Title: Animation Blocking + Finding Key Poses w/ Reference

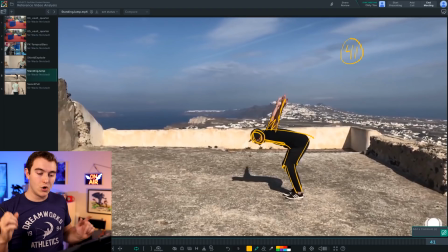(4:10)
It makes this frame an important moment in the blocking because I don't want those arms drifting or moving early or things like that.
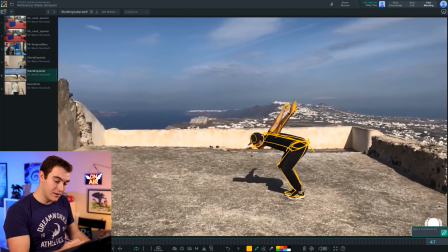(4:19)
So while the overall pose is on 47, it's also important to note 41, right?
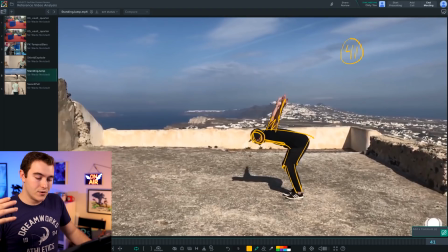(4:26)
So I'm kind of building in my anticipations, breakdowns, follow throughs, overlapping actions, that kind of stuff. I'm keeping that all in mind to make sure that I can capture the organic movement of my shot, of the reference that I've filmed.
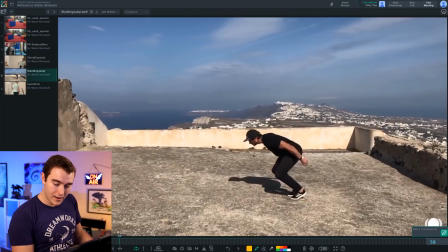(4:39)
And this is important for every shot we're going to do. But going forward, I'm going to keep going. And right here, this is what I would consider a breakdown. This could be a key pose, could be a breakdown, however you want to call it. This is a big change from the last one.
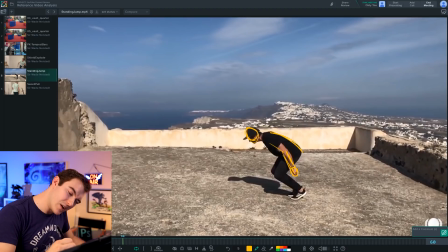(4:51)
So arms down, slightly bent. Look at that curve of the back. Consider he's wearing a shirt, so his body's, you know, probably also bent in, even though the shirt's kind of poofing out. Think about the, not the geometry, but like the anatomy underneath, toes. He's got the feet up, so don't keep those feet planted at this point. You gotta make sure the toes come up.
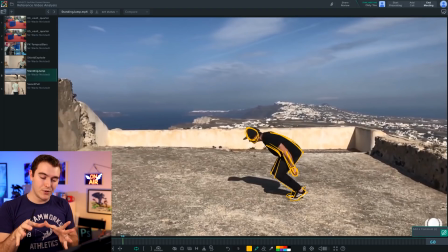(5:10)
And in animation, we're probably gonna want to separate things a little bit, because right now the silhouette's a little muddy, but consider that you may want to shift the legs. Don't copy exactly, push it as you go. I see that neck is really straining out. You can even see like the little vein in his neck. So really consider what's happening force-wise. There's a separation as the arms come down, everything's kind of pulling away from the head.
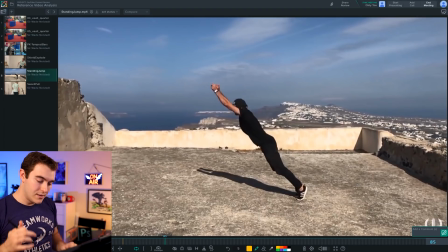(5:29)
And then this is the frame that I would go for my next like main key pose the last moment the last frame before those feet come off the ground so the toes still mounted the feet way high up and we have almost a perfectly straight character we're not trying to hyper extend the
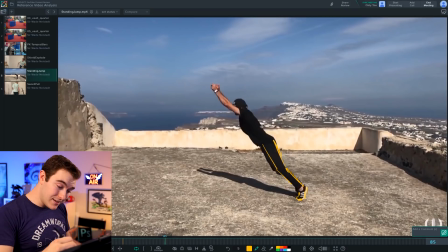(5:45)
knees you don't want to pull things too far that things pop so there's a slight bend in there back arched up a tiny bit chest comes like that head shoulders are really high so when you're posing your character don't just move the arms got to involve the shoulders the arms and I could
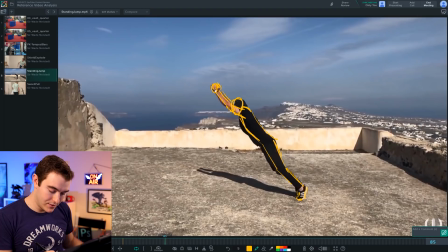(5:59)
talk about the mechanics of like why all this is happening but I'm just gonna stick with the reference stuff for now so that's my next big key pose
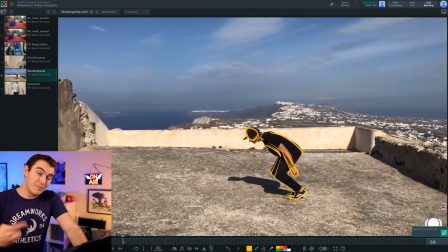(6:06)
and looking between these two things sometimes it's important that's a really big change if you're looking for a breakdown and just go in between and
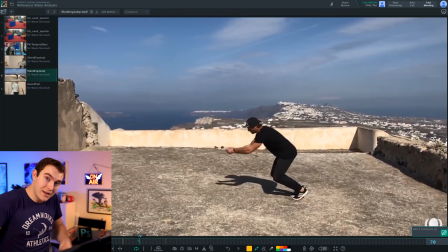(6:13)
say all right this looks like kind of the halfway point with like the arms being at the bottom and then at the top this is technically the halfway point where the these arms are pointing you know from the shoulder point of view upper arm is pointing perpendicular to the direction that's gonna be going in a minute.
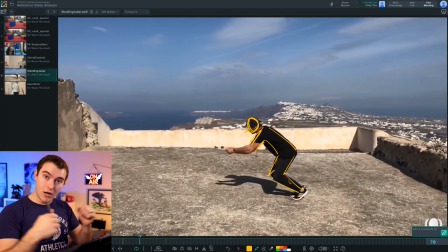(6:31)
But you'll notice that this halfway point from the arm's point of view is on frame 70.
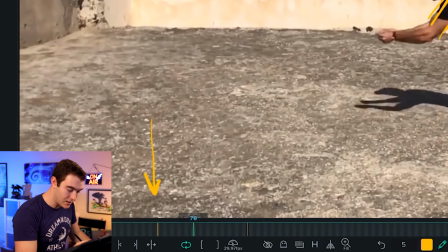(6:37)
If you look right here, that's our first key and right here's our second key. We are not straight in the middle, we are slightly before that. So timing wise, we're gonna want to break this up.
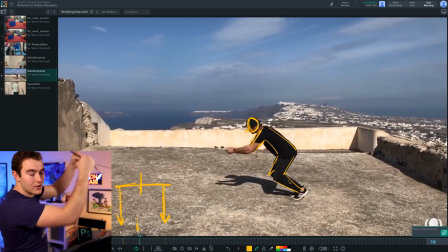(6:47)
If we leave it alone to the computer, it's just gonna evenly go from one to the other and we don't want that. We want it going up faster and then slowing it down.
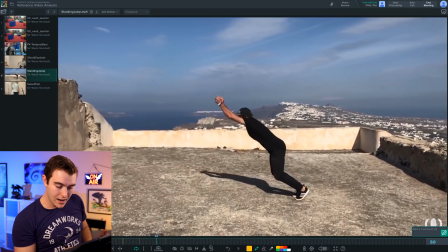(6:55)
It's kind of what this is showing whoosh and then the rest of the body has to catch up because the arms actually hit their kind of apex around 81 instead of 85.
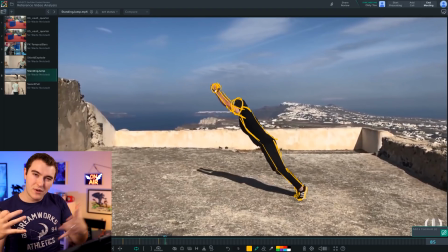(7:04)
Do you see what I'm doing here? I'm trying to break down not just where are my key poses but where are the key poses for important parts of my character. Now from 85 that's the moment he's about to leave the ground. To me knowing about physics is really important From the perspective of when you jump, and this is a great thing for any body mechanics exercise, no matter what this is, whether this is like a small foot scuffle, whether this is like a leap, whatever it is, you cannot change your momentum or direction when you are airborne. You just can't do it. It's not a cartoon where you jump and then you can do the swimmy thing to like float through the air and you can't like backpedal to slow yourself down. Once you leave the ground, your velocity going in one direction doesn't change. It's just that your up and down goes up and down. That's the only thing that changes is your vertical. Your forward is only affected by wind resistance and anything that happens to you while airborne, the rest is linear, it's constant.
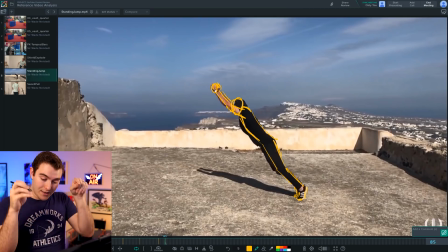(7:59)
So for me, the moment a character has like, okay, that's the last frame of them being on the ground.
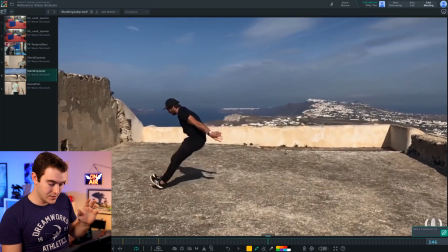(8:05)
Everything else, I'm just gonna skip straight ahead and I'll come back for posing reasons, but I need to find the frame right here, 148. This is the moment, or maybe I'll go 147, I don't know.